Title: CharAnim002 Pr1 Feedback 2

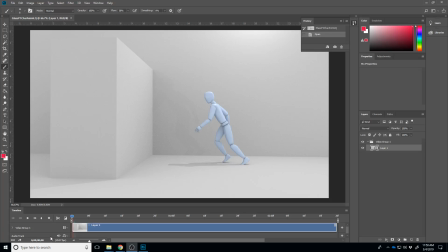0s
Okay, so next video here, we're going to start with Brant and sort of watch this through. So I think I'm
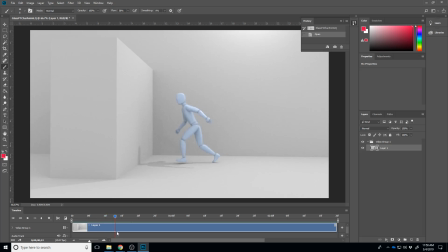not really sure what you're going for here, because really I think everything from like this point on looks really good.
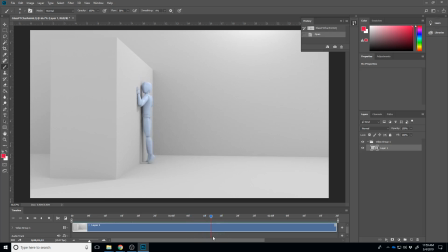32s
Like the impact, the slide down's maybe a little slow, but then like the stumble back, I really like some of that. This walk toward it though, he's got this like weird like surge forward in the hips.
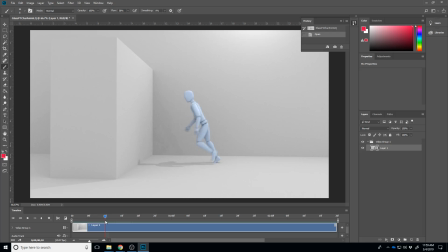47s
So if you watch him, he like takes a step forward and then the hips stop moving for just a few frames, or at least they don't move at the same pace. And then surge forward, like there's like these little surges in the steps. Like they go forward, stop, forward, stop. And then he kind of jumps in there.
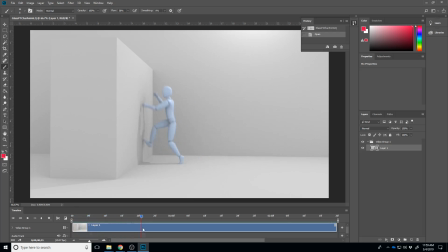65s
The other thing is like this feels like a walk, where he tries to walk up the wall instead of like a run or a jog or anything. And so it almost feels like if you're going for
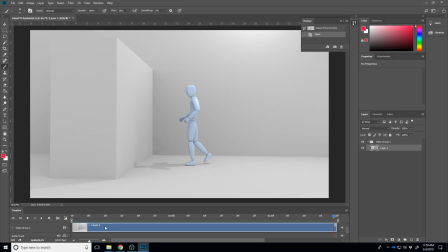84s
like a little bit of a jog here, I think you need a little bit more of a like hopping almost. Like right now, it's both feet stay on the ground through the whole thing. I like some of the overlapping action you're getting in the feet here, though. Like that's pretty neat.
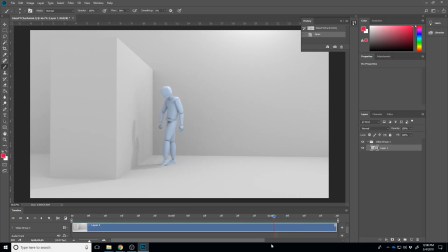103s
And then I really like this stagger pose right there. Like I like that a lot. That really feels like that hurt, and he's backing away. So I think the other thing is if you're wanting it to feel like he was already moving before this started,
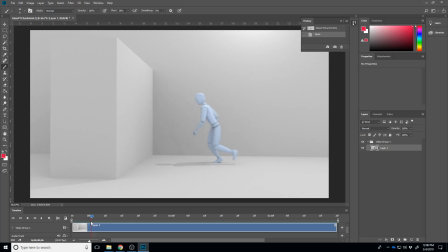118s
you kind of ease in on those first few frames, and so it really needs to feel like he was already moving forward. Like probably one of the easiest ways to do this is to go into the negative frames and go ahead and animate a couple of other steps, and they don't have to be as clean,
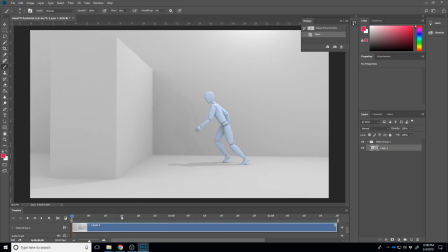134s
but you continue to have that move forward, and then you just render, like you sort of cut into the middle of that action when you start rendering, right? And so that would be my 2 cents on that. I think it's off to, well, it's not a good start. It's making good progress and has a good skeleton to it.
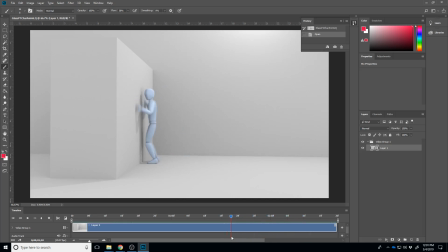153s
I just think it still needs a little bit of polish on the curves. You got some overlapping action working pretty well though. And so yeah, just keep pushing that and just try to sort of clean up this issue with the forward progression.
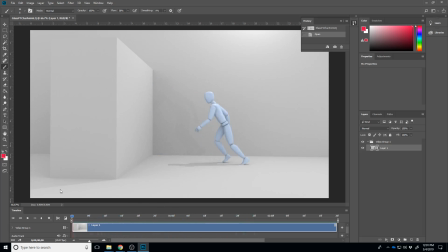171s
I guess there's also like a little bit of an issue in the like logic of it. Like, was he trying to jump up the wall, or did he not see the wall?
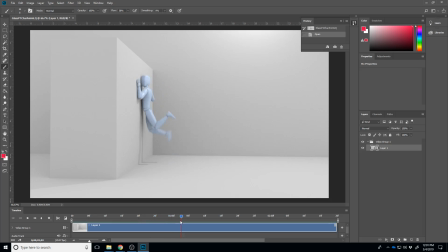190s
And like, it just kind of looks like he's running into it for a gag, right? So if you're wanting it to look like he's trying to jump it, I think that's more in this pose here, and it doesn't really feel like he is.
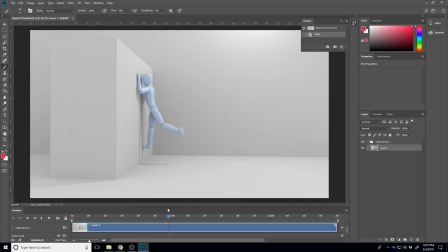204s
It just kind of feels like he kind of sort of is intentionally jumping against it and sliding down. So I think what you would need is some evidence that this jump was an in earnest attempt to get up the wall. And I think the best way to show that is to have him reaching a little bit more and having
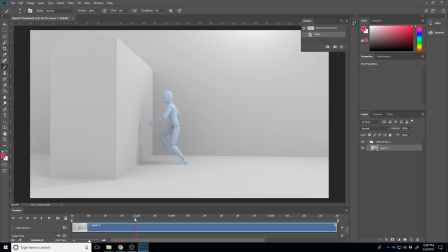223s
anticipate down just a little bit more right here, maybe even looking upward, right? That would be my 2 cents to kind of sell that a little more clearly.
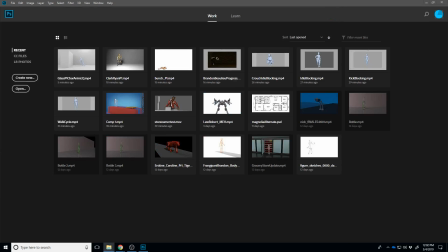236s
So Hannah.
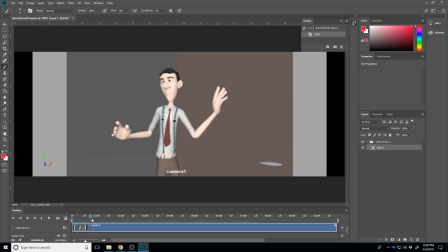247s
So my 2 cents, I don't know that I would even have that. Let me listen to the audio here. I don't know that I would have that first shot where we just see him for a minute. Oh, it's not playing the audio there.
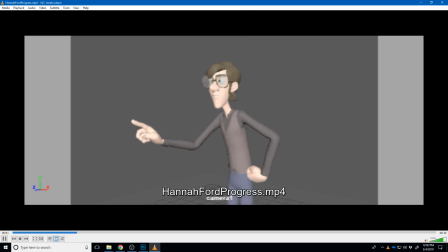260s
Let me try it on the...
No, Michael, no! Touch the handle. If it's hot, there could be a fire in the hallway. What does warm mean? Oh my gosh, not a viable option.
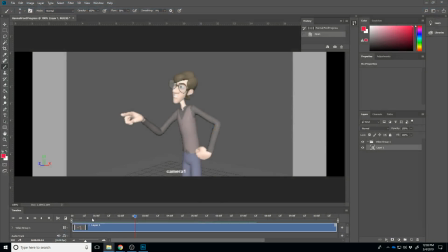275s
So I think I would consider trimming off this first little bit here, because you start it with like him there, we cut to this just for a second, and then he's back to here. I think I would just start with this guy. Now the other little thing is kind of more of a scene space issue. Like if you take
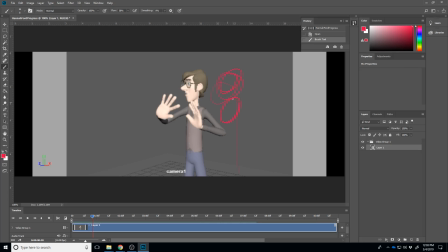295s
this guy here, he's here, or I think I would move him over to like here, right? And he's looking off in this direction. You may also be able to cut in on him just a little tighter. So another option for this may be,
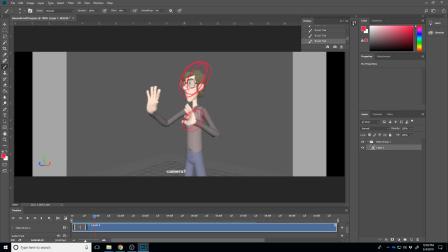309s
here's his head, here's his chest, here's his, well, it's still feeling about the same. I'm just drawing them bigger on it. Basically, you cut in on him to where his camera looks more like this, right?
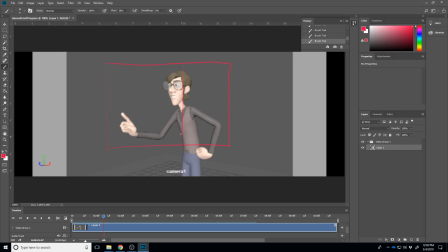327s
But what we're doing is we're sort of doing that rule of thirds. But you have him on this line of the thirds, and you have him looking in this direction. So that's kind of what I would do with this shot. In terms of composition of this shot,
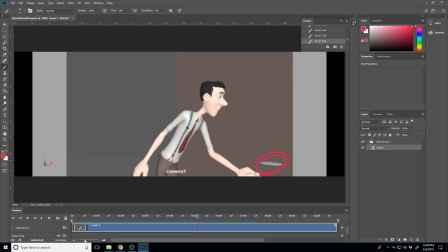346s
the problem with it is the focal point is down here, and that's just not like we got all this area up here that just nothing's happening there. So I think I would get in here a little bit different on the framing of this,
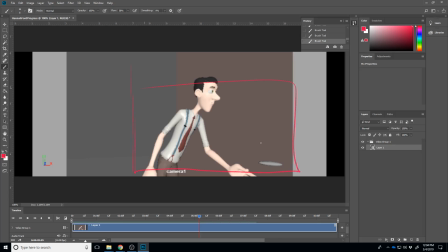362s
and maybe even raise the whole thing up to where this doorknob is maybe like here, he's maybe like here, kind of leaning in on it, right? And so that would be what I would consider.
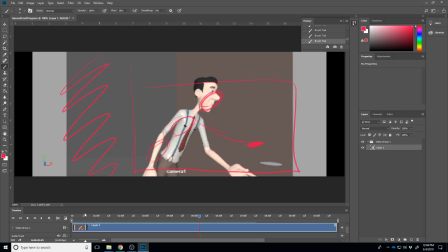380s
Then that lets you get rid of all of this that's not really being very useful. In terms of the animation, I feel like he's rotating from like here a lot. Like there's this arc that goes like here, but his hips aren't really doing a lot of moving.
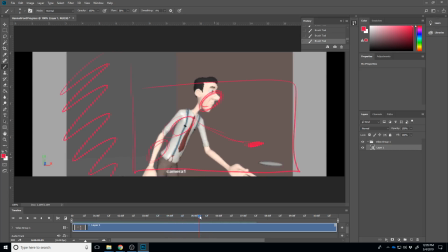401s
Like hip shifting, and kind of the same here. Like he rotates from this point, and we get this rotation, but we're not getting like any other rotation in here or any hip shifting in this direction.
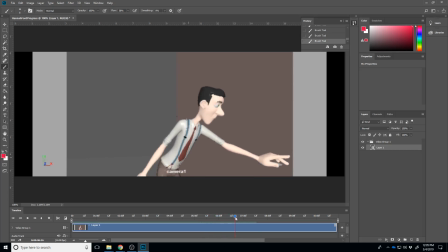422s
So I think that's going to be the biggest thing to direct. And then I think when he's moving, like when he's moving his arms here, you see like this is
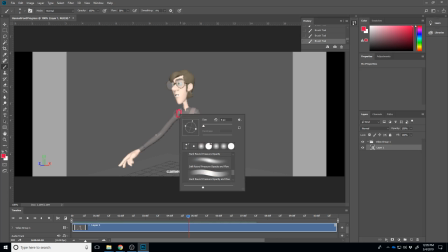433s
the rotation that you controlled, but it doesn't really feel like much of the rest of the arm is doing anything. So we just get this like this, right? And so instead, think of it as like, or I guess he's rotating it down, right?
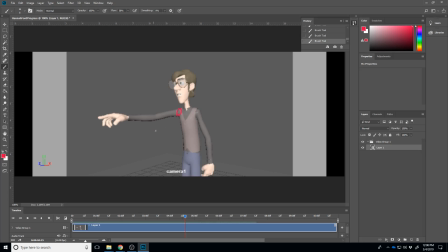447s
So as he rotates it down, maybe what you do is you break the elbow like this. You still keep him kind of pointing, right? And then
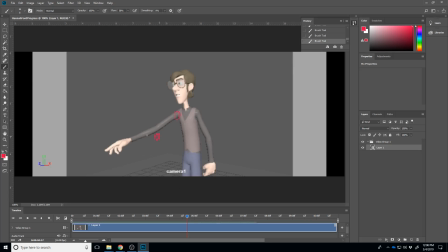461s
little bits at a time, you sort of drag along behind that to where the hand kind of loosens up and sort of gets, you know, like drags along behind the thing. But like right now, I just feel like all that motion is coming just from the shoulder, and his arm is rotating in one axis.
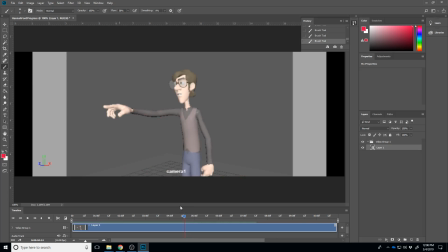480s
And really, your arm sort of breaks in multiple areas, or bends. I say breaks, but it bends in multiple areas. And we call that the successive breaking of joints. So I feel like you need a little bit more of that happening.